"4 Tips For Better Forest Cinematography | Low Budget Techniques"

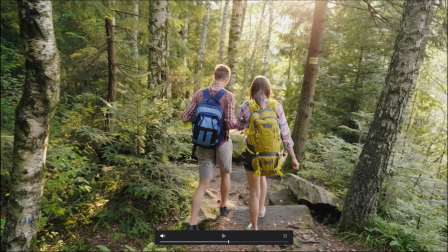12:22 these colors are not found within this frame although I guess you could say that yellow is likely somewhere within the hue of green down
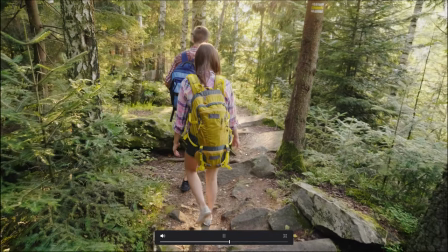12:31 there which is illuminated by the sun but for the most part these colors are not found in the frame as a result what are we doing as the audience
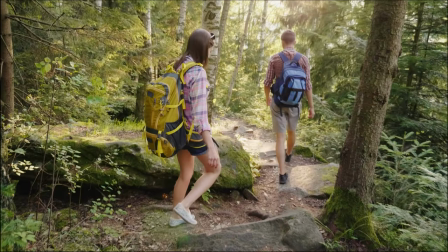12:39 we're following them and we're looking at what they're doing and where they're going if they were wearing similar clothing
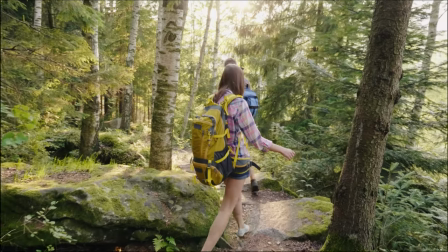12:46 as to this character I bet it wouldn't have the same effect Okay, so for the final tip,
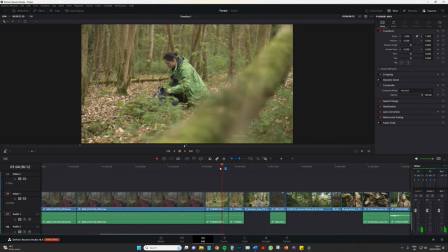12:53 we're going to talk about the direction of light. Now the forest, quite like golden hour, is a great location where you have to have little investment into equipment in order to produce great results. It's why so many people love to film at golden hour. You arrive at location, hit record and let nature do its thing. However, unlike golden hour, where you want your subject to be hit by the golden rays, in a forest, it's not so much more about where your subject is placed, but where the camera is placed.
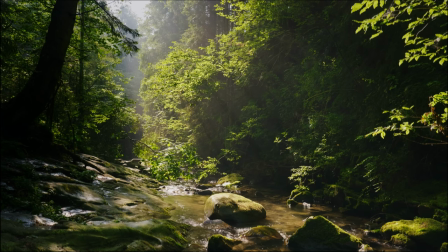13:28 So where I would suggest is positioning the camera directly towards the sun.
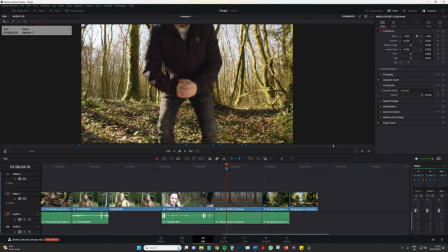13:33 Here the sun is directly behind me, so it's about 11 o'clock, I'm going to say half 11 at latest.
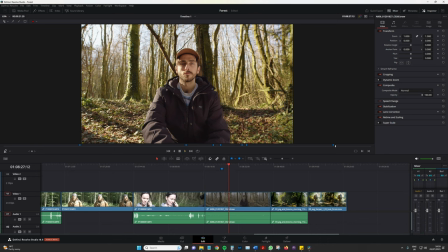13:40 Now we've got some nice natural side light coming down and hitting the side of my face as well as the jumper and over here,
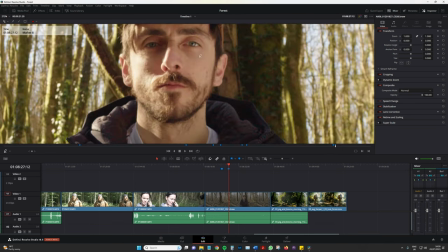13:49 if we zoom into my eye, we can see that I've got a bounce board.
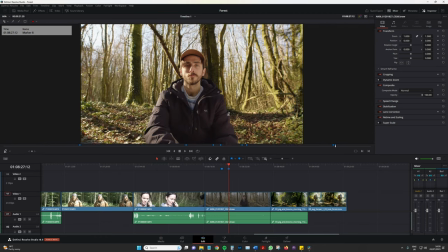13:54 Now in using a bounce board, it's a lot easier as a solo filmmaker or a low budget filmmaker than using diffusion. If you had to put up a scrim or to put up something in order to negate the harsh sunlight if the actor is facing towards the sun. So for example, this is a shot that I have from a project in 2016.
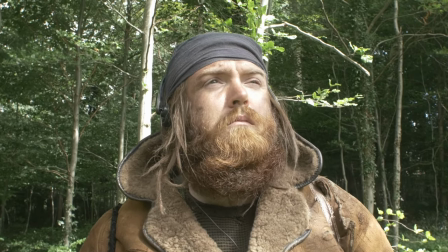14:19 I love this shot, it hasn't been graded, so I'll probably bring down these highlights a little bit.
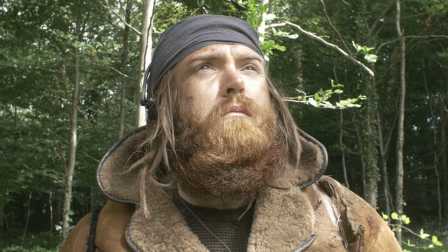14:23 However, as he's looking towards the sun, we run into these sort of problems quite often.
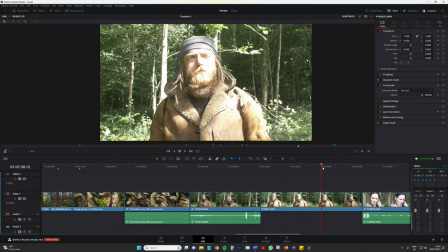14:30 He's being completely overexposed. And again, in this shot, this is from the same project as earlier.
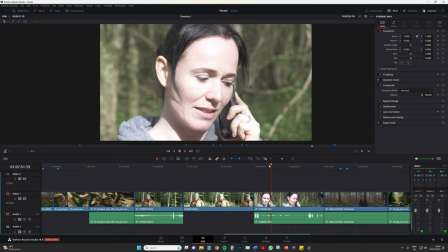14:37 Even though it's not too bad, if we were just to swap the characters around,
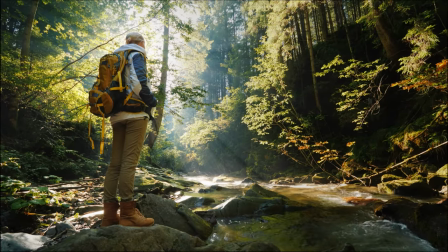14:45 so instead it's more like this, you're gonna be able to have them being illuminated by some backlight.
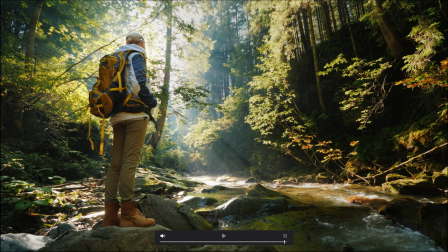14:51 And if they turn around and face the camera, quite like this scene with myself,
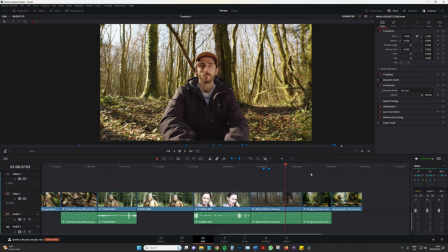14:56 you only need a bounce board in order to illuminate the subject correctly.
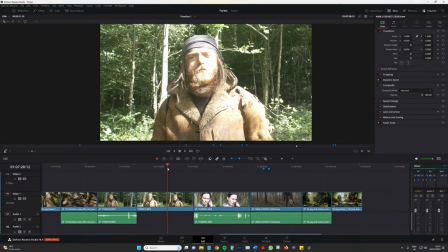15:01 Whereas here, I would need some diffusion silks. Then I'm gonna have to have a C-stand or two in order to hold that or at least another person. And you know, it starts to become a lot complicated. So position your camera directly towards the sun rather than facing away or to the side.
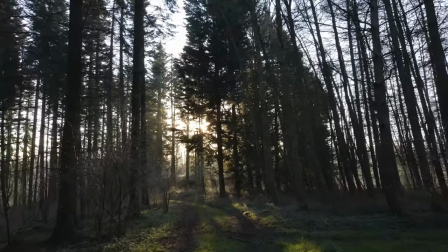15:22 That's gonna create a nice tonal variety of shadows in your sequence,
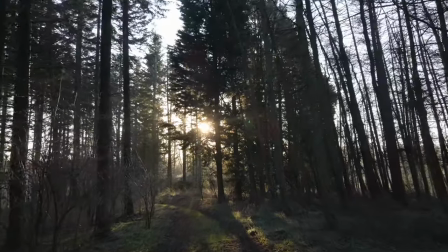15:27 as well as allowing you to correctly illuminate your subject rather than having them overexpose. All right guys, my name is Luis with Fedevo. They have been my four low budget cinematography tips when filming inside of a forest.
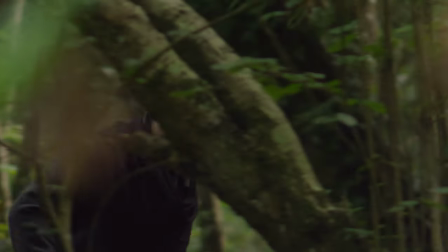15:44 So let's run over those four. We've got using a telephoto lens to create interesting bokeh,
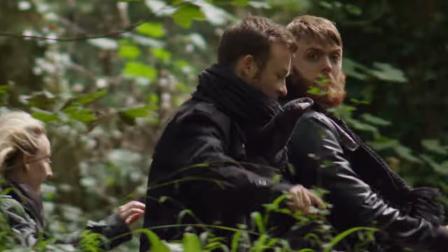15:49 or to add kinetic energy if you are unable to move the camera in a forest environment.
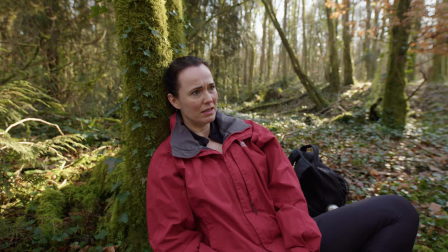15:56 We've got use pockets of light in order to create interesting background aesthetics,
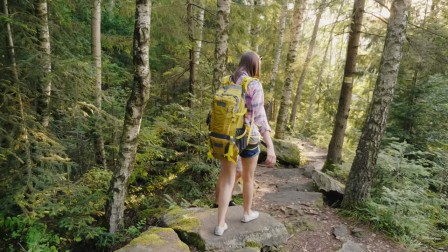16:03 making sure that your costume on the subject is in contrast to the location
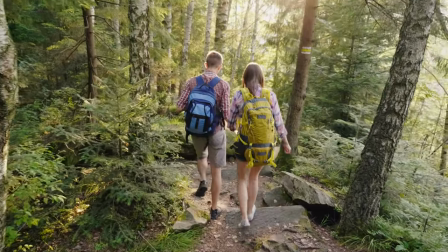16:07 in order to make them visually identifiable within the frame, or at least direct the audience's gaze towards them and not have it wander off throughout the frame.